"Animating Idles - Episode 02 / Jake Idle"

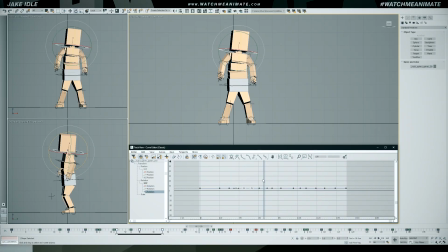(4:14)
So I love the idea that baby Jake is sneezing, but right now there's very little indication of that. And the way we're going to solve it is by animating his head. And in order to make him look like he's sneezing, I'm going to first add in some micro rotations to give him more personality and life.
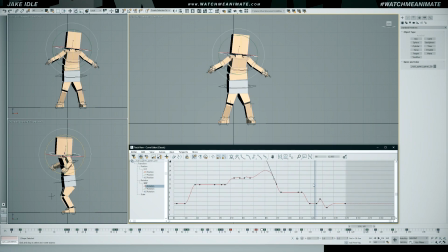(4:28)
Have him look up and down, left and right, just looking around a bit. And I'm going to intentionally leave gaps where I'm imagining his sneezing will happen.
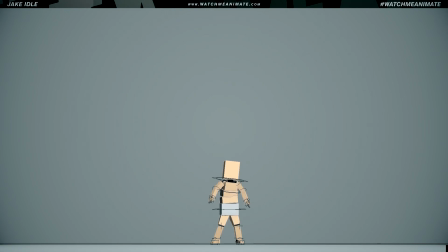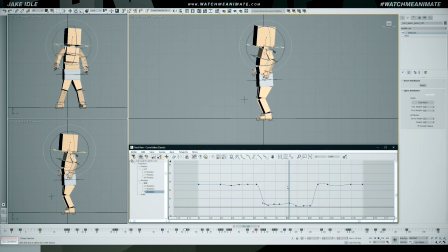(4:42)
All right, we have a good enough base to jump right into polish pass, and the first thing I want to do is tighten up the head.
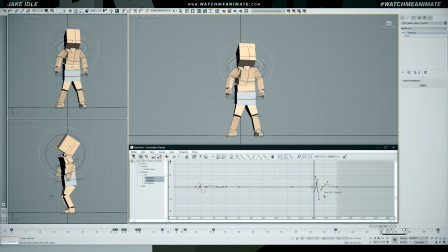(4:48)
I'm going to clean up the micro rotations and add in the sneeze and the gaps I intentionally left in the previous part.
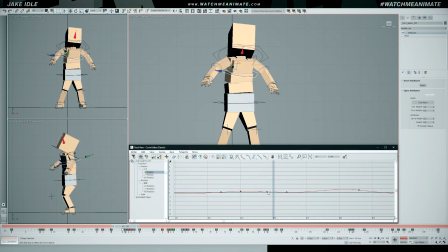(4:54)
Now, I'm imagining a very strong baby sneeze, so I want to tweak the spine and add in some squash and stretch.
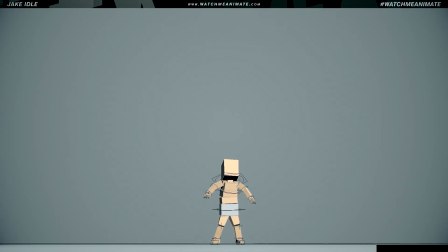(5:00)
And visually speaking, it's starting to look like a baby sneeze, so I feel like we're on the right track.
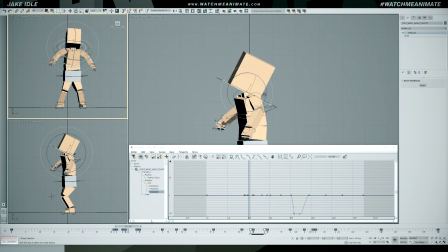(5:10)
Let's continue tightening up the performance, starting with the head. Now, obviously we have no facials to work with, so we really have to sell the head motion to convey his sneeze.
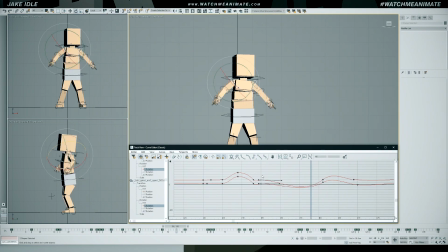(5:18)
Next, let's improve the arms. We're going to use the timing of our head to dial in the arms. We want to feel like Jake's sneeze is so strong that he just can't control his arms. If you've ever watched a baby sneeze, you know exactly what I mean.
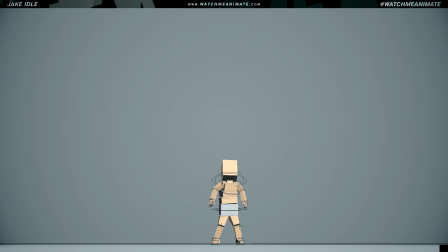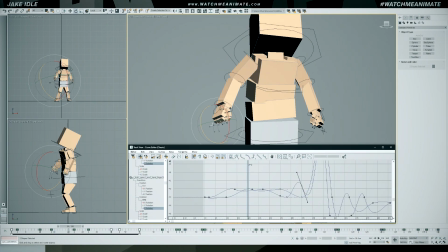(5:38)
All right, we finally made it. Final pass as I go through the entire body, starting with the fingers,
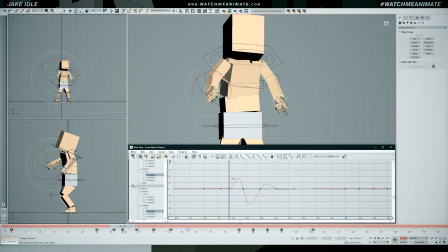(5:44)
then the wrists, making sure everything's moving together and that the timing feels spot on.
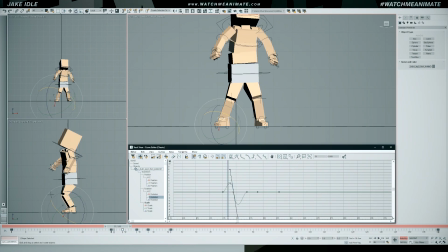(5:49)
Final touch-ups on the ankles, and then just the overall body pose tweaks,
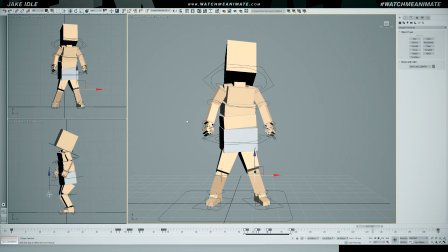(5:55)
and that is how I animated Baby Jake's sneeze from start to finish.
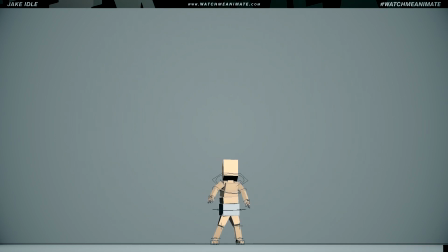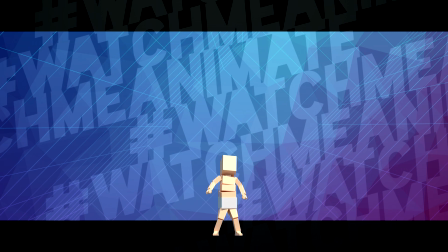(6:06)
Two idols completed, 10 more to go as we continue this series reusing Jordan's idol and transforming it into a brand new idol. If you're new to the channel, WMA recaps are now standalone videos in a new format that lets me dive deeper into the animation process and workflow.
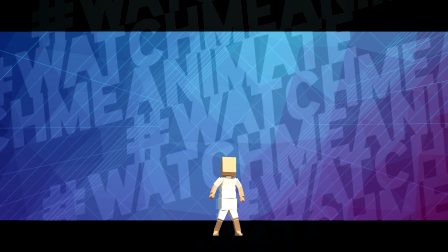(6:24)
The WMA recap for this episode goes live next week on the channel, so stay tuned for that.
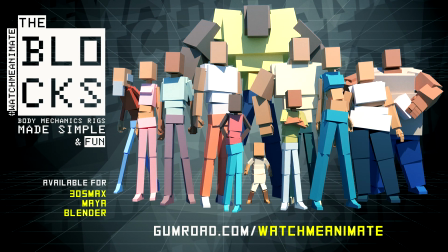(6:30)
The blocks body mechanic rigs made simple and fun are now available for 3ds Max, Maya, and Blender.
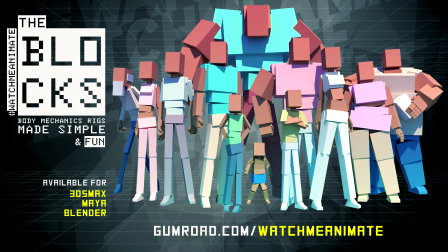(6:37)
As you know, the blocks are simple to use, easy to customize, and most importantly, super fun to animate.
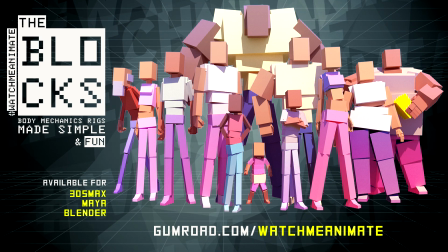(6:43)
Visit gumroad.com/watchmeanimate to get the blocks complete 12 character set now.
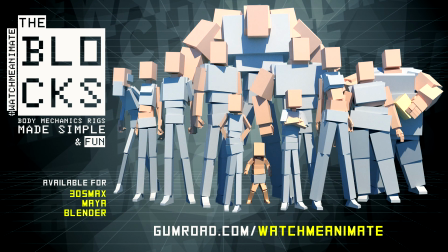(6:48)
The link is in the description below.